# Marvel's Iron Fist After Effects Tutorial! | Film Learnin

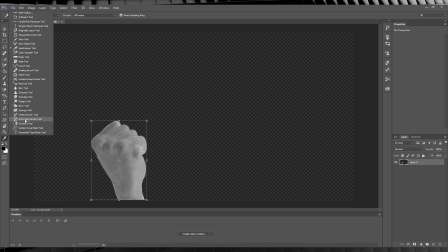[4:19]
What we'll be doing is essentially darkening the image with the burn tool, where we want parts of the fist to remain visible,
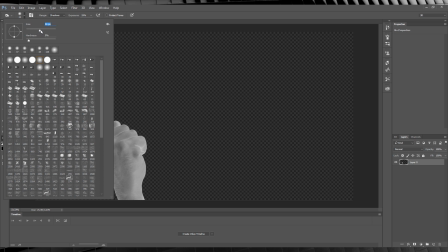[4:25]
and then using the dodge tool to lighten the areas where we want the glow to be present.
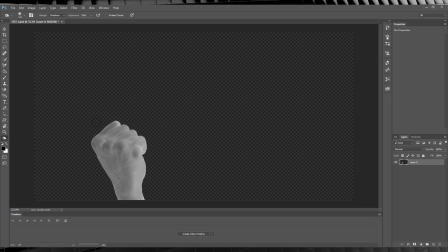[4:29]
And finally, we're gonna crank down the burn tool's size and draw some custom vein maps as well. So let's start by grabbing the burn tool from the menu. Here we go. I'll then crank up the size and turn the exposure down a touch.
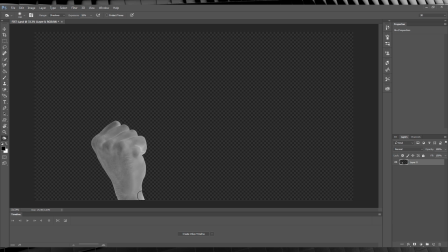[4:42]
I'll then go around the image, darkening the parts that I want the glow to avoid. So the fingers up here, and the side of the thumb, and just down the side of the hand. Now guys, I'm doing nice, even strokes, and then I'm switching from shadows, to mid-tones, to highlights as I go, because I want the colour to fade down from dark to light evenly.
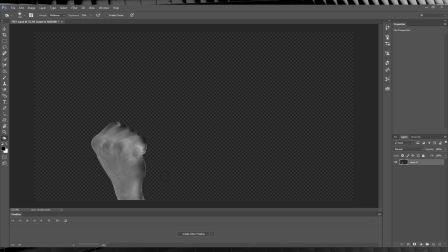[5:01]
And that's what gives our final effect that look for the glow light falling off inside the hand.
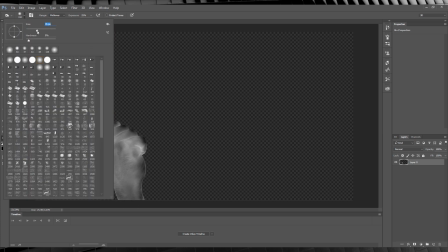[5:06]
Now you might say that you could just mask and feather these layers and adjust it that way,
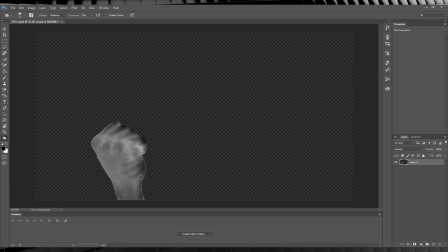[5:10]
but I honestly believe this is a much better option as feathering is always the exact thickness around your whole mask. But with this technique, you can use the different exposure percentages and brush sizes to really dial in an individual layered look.
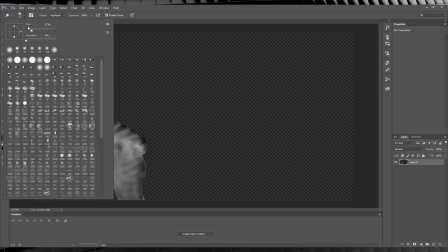[5:23]
So I've finished with the burn tool, time to grab the dodge tool and lighten up some of the areas that I'd like the glow to be more pronounced on.
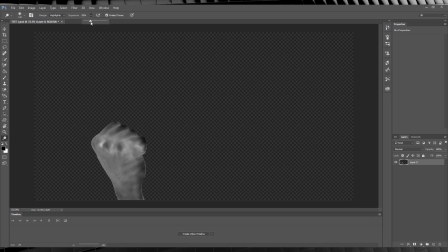[5:30]
For example, around this knuckle area here. So we'll dial down the exposure and then add some slight highlights to the fingers as well, just so our glow peeks through a little. So as you can see, the basic idea is the same as the burn tool, just the opposite effect.
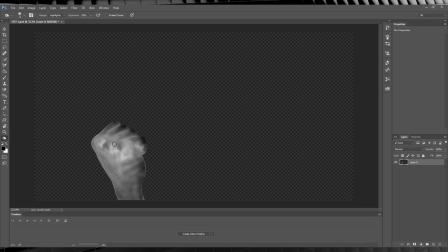[5:44]
Once you're done, your hand should look similar to this, but we've missed something. The veins, you big dummy, where are the veins? Well, let's do them now, okay? Firstly, let's grab our burn tool again. Here we go.
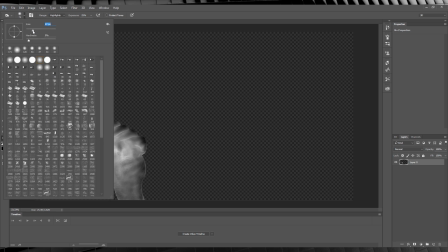[5:56]
And from there, let's dial down the brush size and change the setting to shadows. And all we're gonna do is just draw a vein-shaped line where we'd like them to appear on our hand, like so.
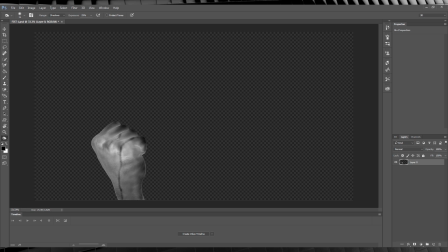[6:06]
We can then follow that up by drawing another, and another. We can then also vary their thickness by lowering the brush size as well and adding a few more veins. And guys, if you want to have your veins stand out a little bit more, you can just turn that exposure up or just go over them again with the burn tool.
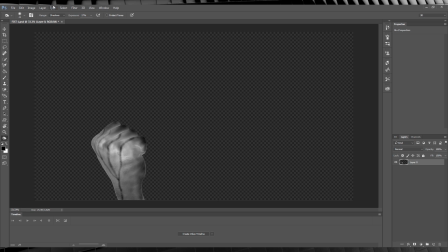[6:22]
I recommend making them harsher around the lighter areas to make them stand out more, and then fading them down in the darker areas. But the end result should look like this. And there you have it, we've just made a custom illumination map for our Iron Fist with our fist.
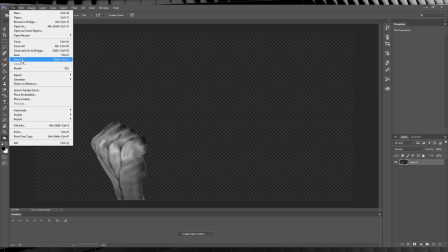[6:37]
So let's save this, name it Fist Map, and then we'll head back to After Effects to get this glow started.
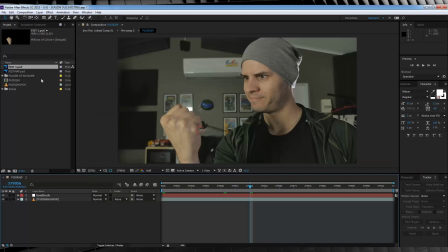[6:42]
Okay, we're back in After Effects, so our first step is to import both our fist still and our fist illumination map. So let's grab both of these stills and drop them into our timeline on the same point that we saved our still at. We'll then parent them to our null object using the pick whip. There we go.
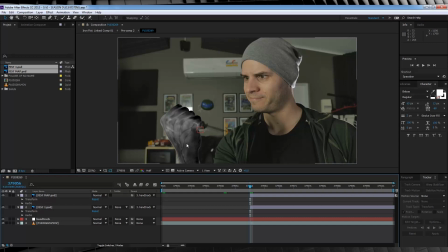[6:59]
And, well, that looks really bad. So let's start fixing it up. First off, we're going to right click on our illumination map and hit pre-compose. And we'll just name that map. And we're just going to leave that be for now. In fact, let's turn it off because we have a little bit of work to do on that hand underneath. So let's select the hand underneath.
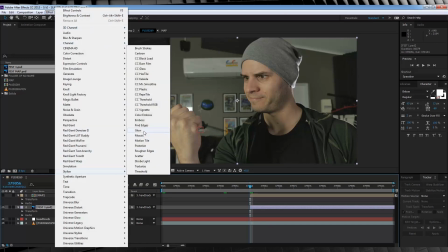[7:18]
Let's then head up to Effect, Stylize and add a glow. Time to tweak some stuff.
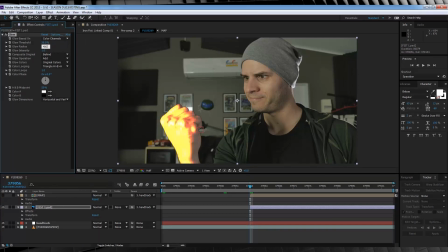[7:23]
Let's change the threshold to 50%, the radius to 400, and the intensity to 1.9.
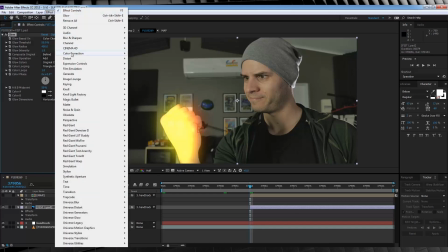[7:29]
From there, we need to yellow this fist up a little. To do that, we'll head to Effect, Color Correction, and add ourselves a tint.
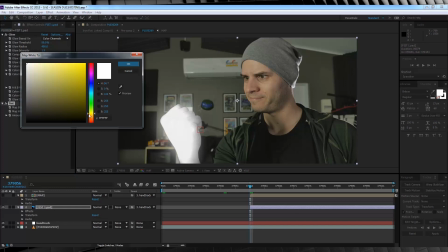[7:36]
We'll then head down and change its map white color to a nice orange. That looks pretty good.
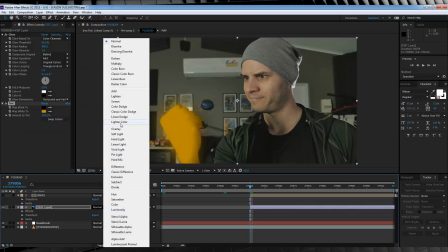[7:42]
Lastly, let's change the transfer mode on that fist to add. Now I know what you're thinking.
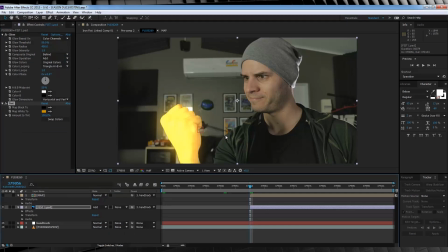[7:46]
Still looks pretty bad, Grant. So let's move on. Our next step is to turn our illumination pre-comp map back on, and then we're going to change the track mat on our fist below to Luma Mat. Now we're getting somewhere. Time to jump into that pre-comp and do some tweaking.
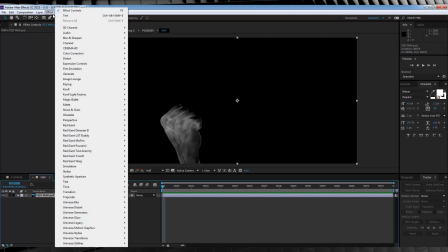[8:02]
Firstly, let's select our fist still, head to Effect, Color Correction, and add ourselves a brightness and contrast.
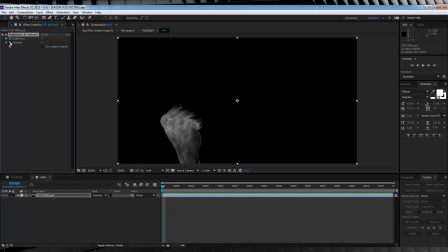[8:08]
And what we'll do is hit the stopwatch on both brightness and contrast on the first frame. Head forward around 25 frames or around 1 second, and then we'll crank the brightness up to say 22, and the contrast to around 50. What this will do is gradually make the darker parts darker and the lighter parts lighter.